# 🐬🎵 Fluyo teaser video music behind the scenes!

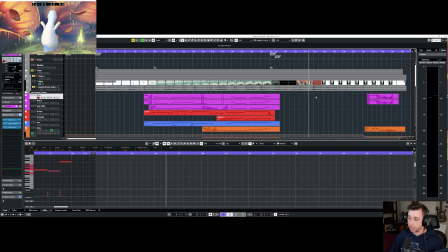And fairly quickly after this kind of suspenseful section, you know,
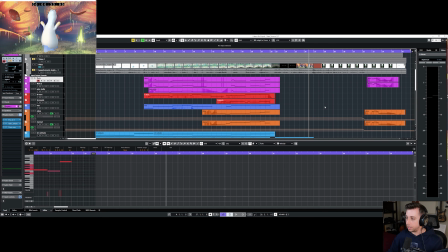we fade back into a very kind of sparse but sort of lighthearted atmosphere. It's still kind of curious, lighthearted, like I was saying, but also there are a few more layers involved.
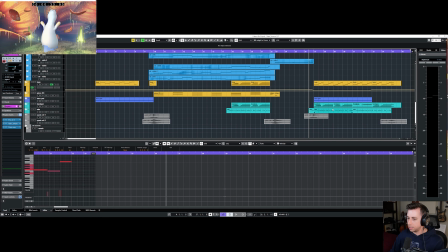And so it's sort of this kind of evolution of the intro. And I wanted to kind of create this sort of sandwich effect where you start and end with something that's like a little bit easygoing, lighthearted, curious, sparkling, hinting at that kind of magical adventure.
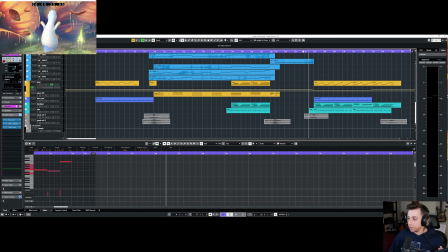But in the outro, you know, we've gone through this whole journey of this middle section. And so we've seen the evolution of the melody. We have all these other layers kind of going on to support the main melody.
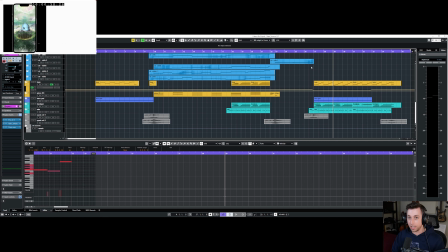And so that outro should reflect that change and that growth. And that's why we have some more layers here.
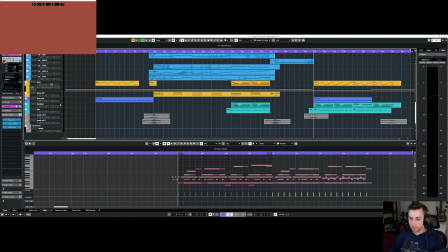A lot of the instrumentation I'm using here. So we have like this hand pan, which I love the sound of this.
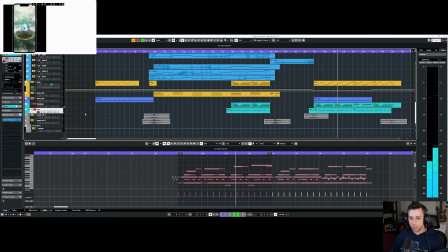We have this udu drum.
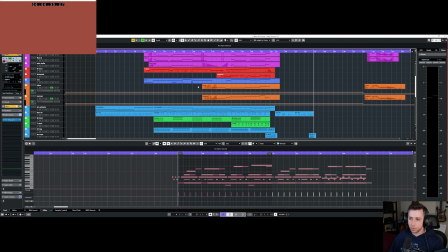And some of the other instruments that I'm using as well, like this main flute that I showed you already,
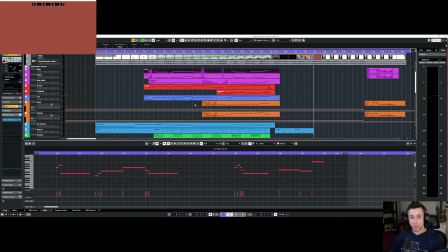is definitely a staple instrument as part of the soundscape in Fluyo. Same thing with the oboe and the clarinet that shows up a few times in other parts of the soundtrack.
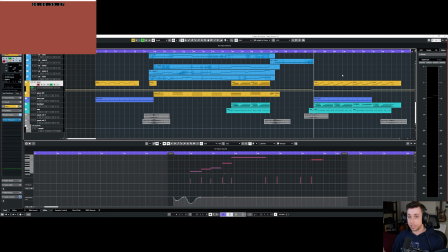And so I wanted to use some of the instrumentation that's going to be in the rest of the soundtrack because I want to like set the tone for what the soundscape of Fluyo is going to be. And not everything is going to be making use of this particular kind of palette of instruments.
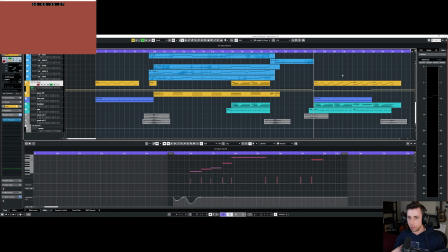But I think in general, one of the things that I try and focus on when approaching a new project is like I was saying earlier, is like, what does this sound like? What is the scope of this world going to sound like?
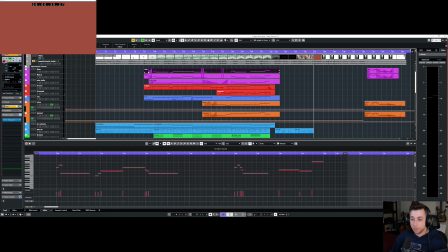When I sat down to write this, I knew that, okay, I wanted to use the flute as part of the main melody. I wanted to layer it maybe with the violin,
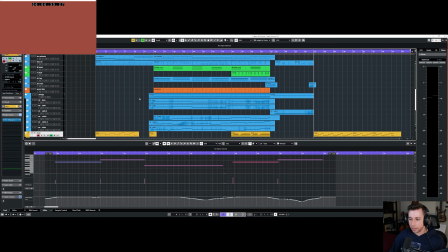having some strings kind of back it up just to give it that sort of adventurous feel,
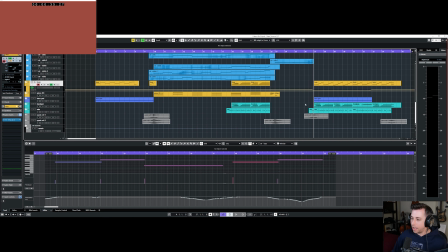that sort of like maybe RPG inspired feeling, and then using some of these other instruments, you know, the hand pan, for example, that is kind of another staple instrument as part of the rest of the Fluyo soundtrack.
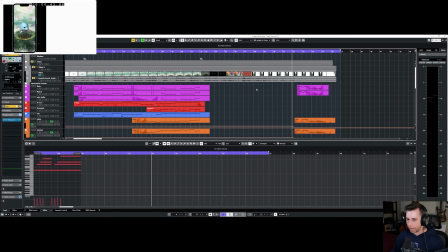And I already kind of mentioned this earlier, but we have this outro here that has kind of the main melody, main motif kind of play through once more, again with a slight variation on it from what you heard before. So it's again this sort of evolution of the main melody,
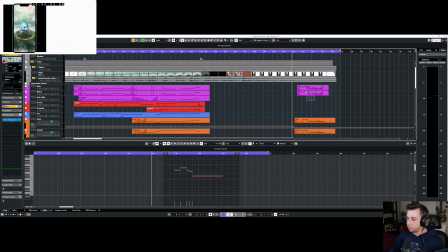but I really wanted to have this be kind of this final punctuation as part of the teaser. And so I wanted to have this final moment, the end of the trailer, you hear this motif one more time, it's this final punctuation like I've been saying, and it's like Fluyo.
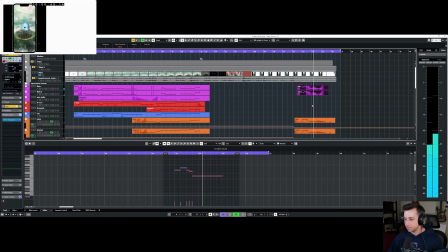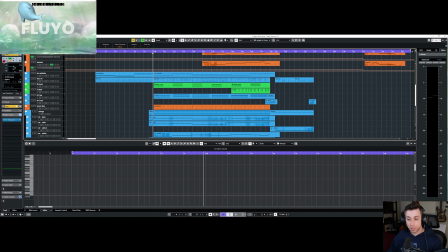As for this middle section here, I won't go into all these different layers,
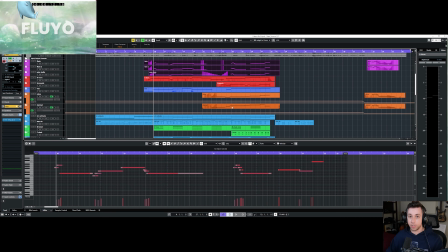but the main melody is like the shining primary voice that needs to shine through in the music. And basically everything else should support that. So whether it's sort of the kind of secondary kind of melodic phrases with the oboe or the clarinet,
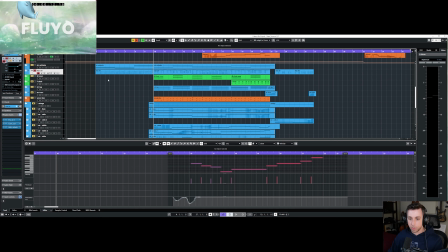or we have, a lot of movement with like the staccato strings, for example.
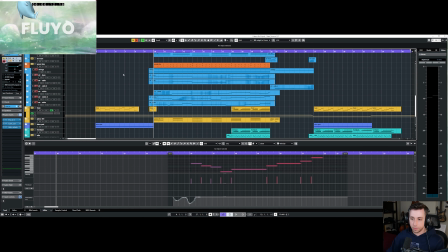Or these other individual string layers. Everything is really creating this sense of kind of lush space, and everything is really trying to support the sense of movement and adventure,
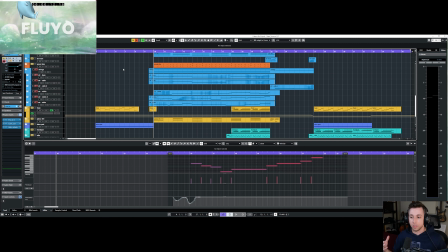and again, that flowing nature that I was trying to achieve, and support the main melody as well.
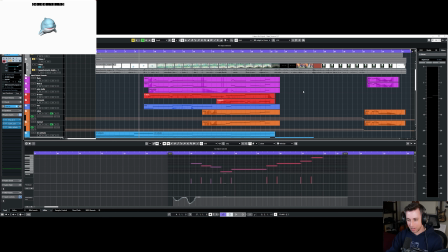So there you have it. There is a little walkthrough of the teaser video that I made a couple months ago. Of course, please go subscribe to Ikenna's channel for all the major updates about Fluyo. Go check out the Kickstarter. Please check it out. Please support us if you're able. Tell your friends, tell your parents, tell the person at the boba shop down the street,
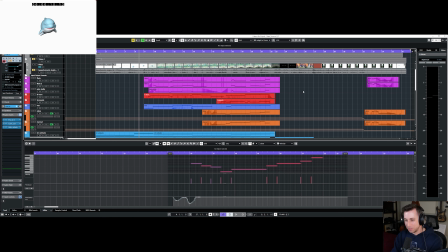and let's spread word about Fluyo, because this is truly an app like no other.
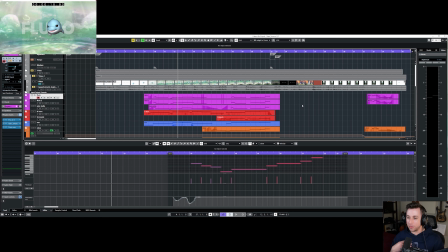Thank you so much for watching. It really means a lot, and I hope you found this entertaining and fun and tantalizing. And let me know if you want to see more videos like this.